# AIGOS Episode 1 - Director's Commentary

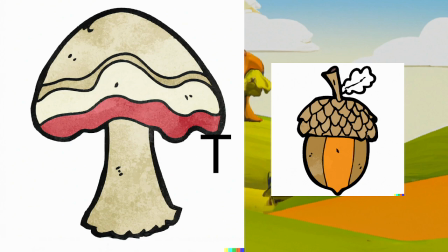So there's this section over here, which I don't like because it looks kind of like weird. It sticks out in a weird way, and I did not like that, so I got rid of it.
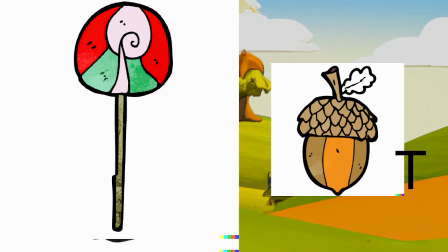Here is the lollipop, the bar patron at the end, which I actually got voiced by a kid because I thought it'd be really funny to have a kid voice a bar patron.
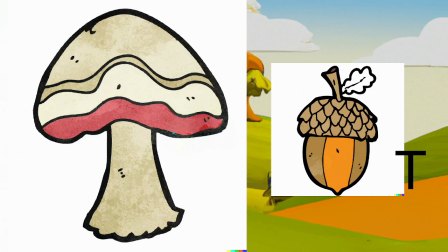All right, this is I ended up regenerating using the feature of Dolly that allowed you to regenerate certain parts of the image. Unfortunately, it caused like this weird blue spot right here and this weird red spot right here.
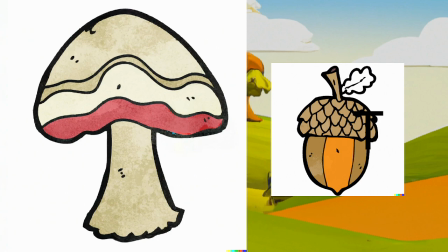So those ended up getting changed in Photoshop. Bury the battery.
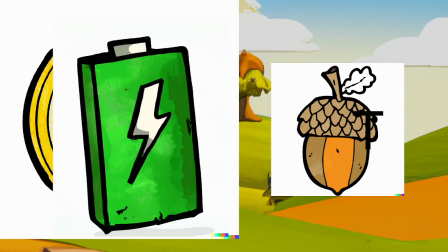All right, this one I cleaned up quite a bit, as you can see.
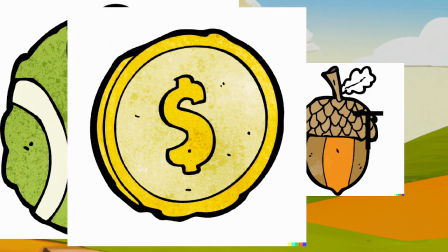Casey the coin. In one of the scenes, actually, this asset is still being used, so that was a mistake.
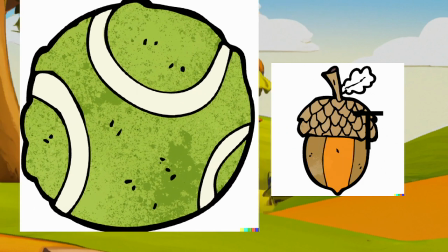Tina the tennis ball. I like the coloring on this one. I don't know why it generates black spots.
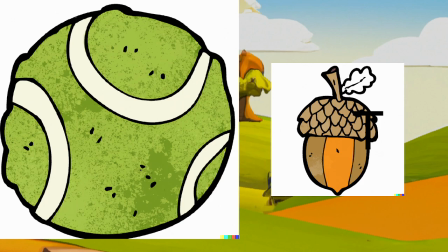I think it has something to do with copyright. I think it has something to do with the fact that you can't infringe copyright using AI generated art, so they end up like
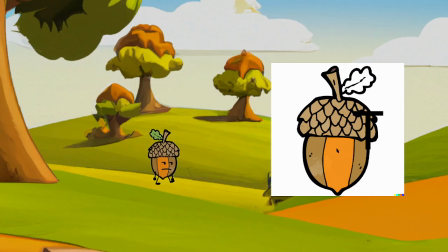generating black spots in order to try to avoid that. Okay, but anyway, here we see Alan walking around.
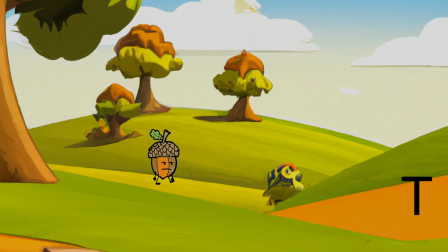And I actually used... Hold on. We're not going to get started yet. Let's see if I can find the video for it. I actually recorded something in Spore, and that's the audio that ended up getting used.
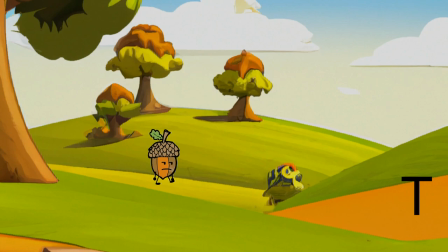It doesn't look like I can find it. Alright, whatever. Alright, let's continue. Can I play, please? There we go.
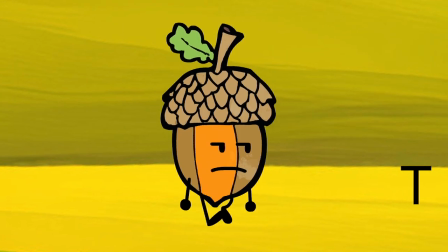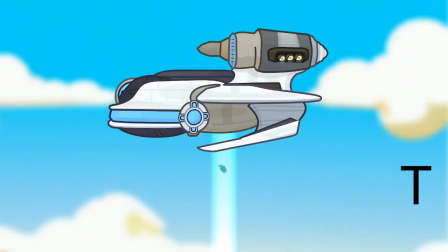Yep, those are also Spore sound effects. That's a spaceship created by Game Builder 2K. She said it took her around 6 hours to create this spaceship, but yeah, I believe her actually.
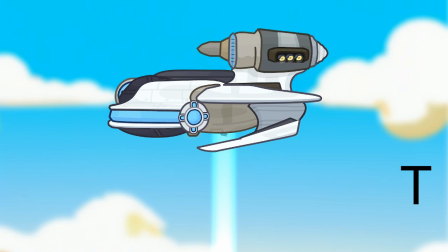And I actually used a reference from a spaceship I found in Spore, created by Parkaboy.
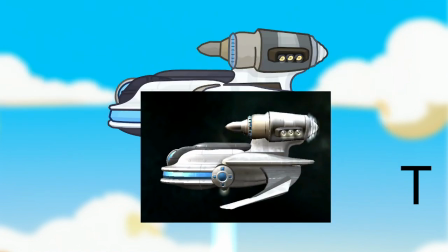Here's what it looks like originally. So yeah, is it considered a crime to like reference someone else's artwork, or I guess Spore creation in this case?
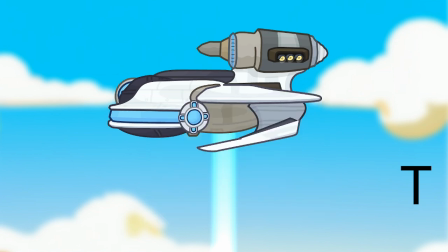I don't know. You can debate that in the comments. But yeah, this all so far has been written by me.
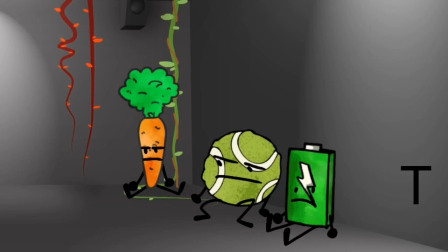I added some dripping sounds for ambience.
Welcome!
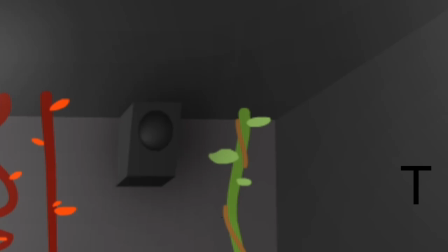You six have been gathered here for a special purpose. Uh-oh.
Hold on.
For a special purpose.
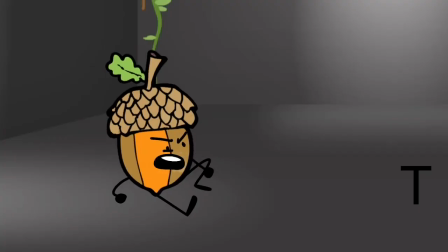Oh yeah? And what's that? I was about to get to that.
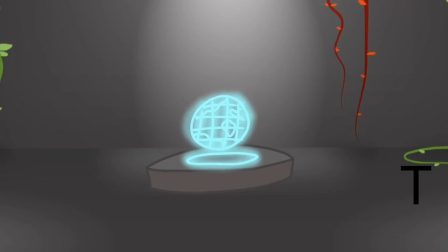You six will compete against each other for the right to be the one sent back in time to prevent our planet from blowing up.
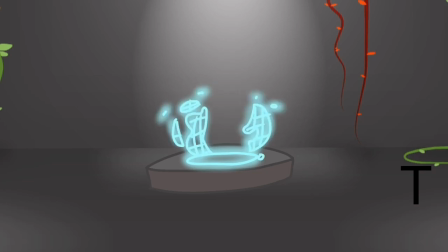So some people were confused on my crew about whose planet they were preventing from blowing up. You know, it's not like he was abducted by a spaceship, which indicates, you know, being from a different planet, you know. I sort of thought that was obvious, but I did have to go in and explain that, no, they are not saving their own planet.
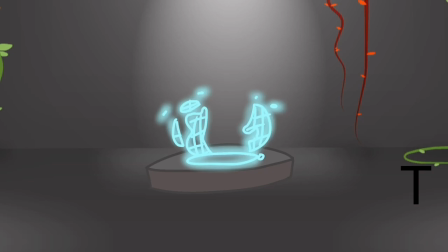They're saving someone else's planet. Alright, by the way, this background was created by Z Animation Studio.
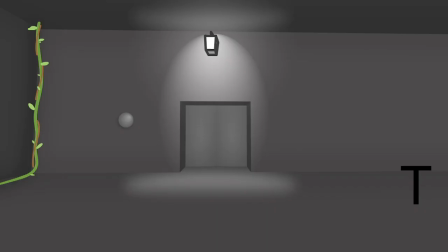He's a really talented artist. Same for this one. And this one, I built a reference in Minecraft for this. I'll show that off right now, actually.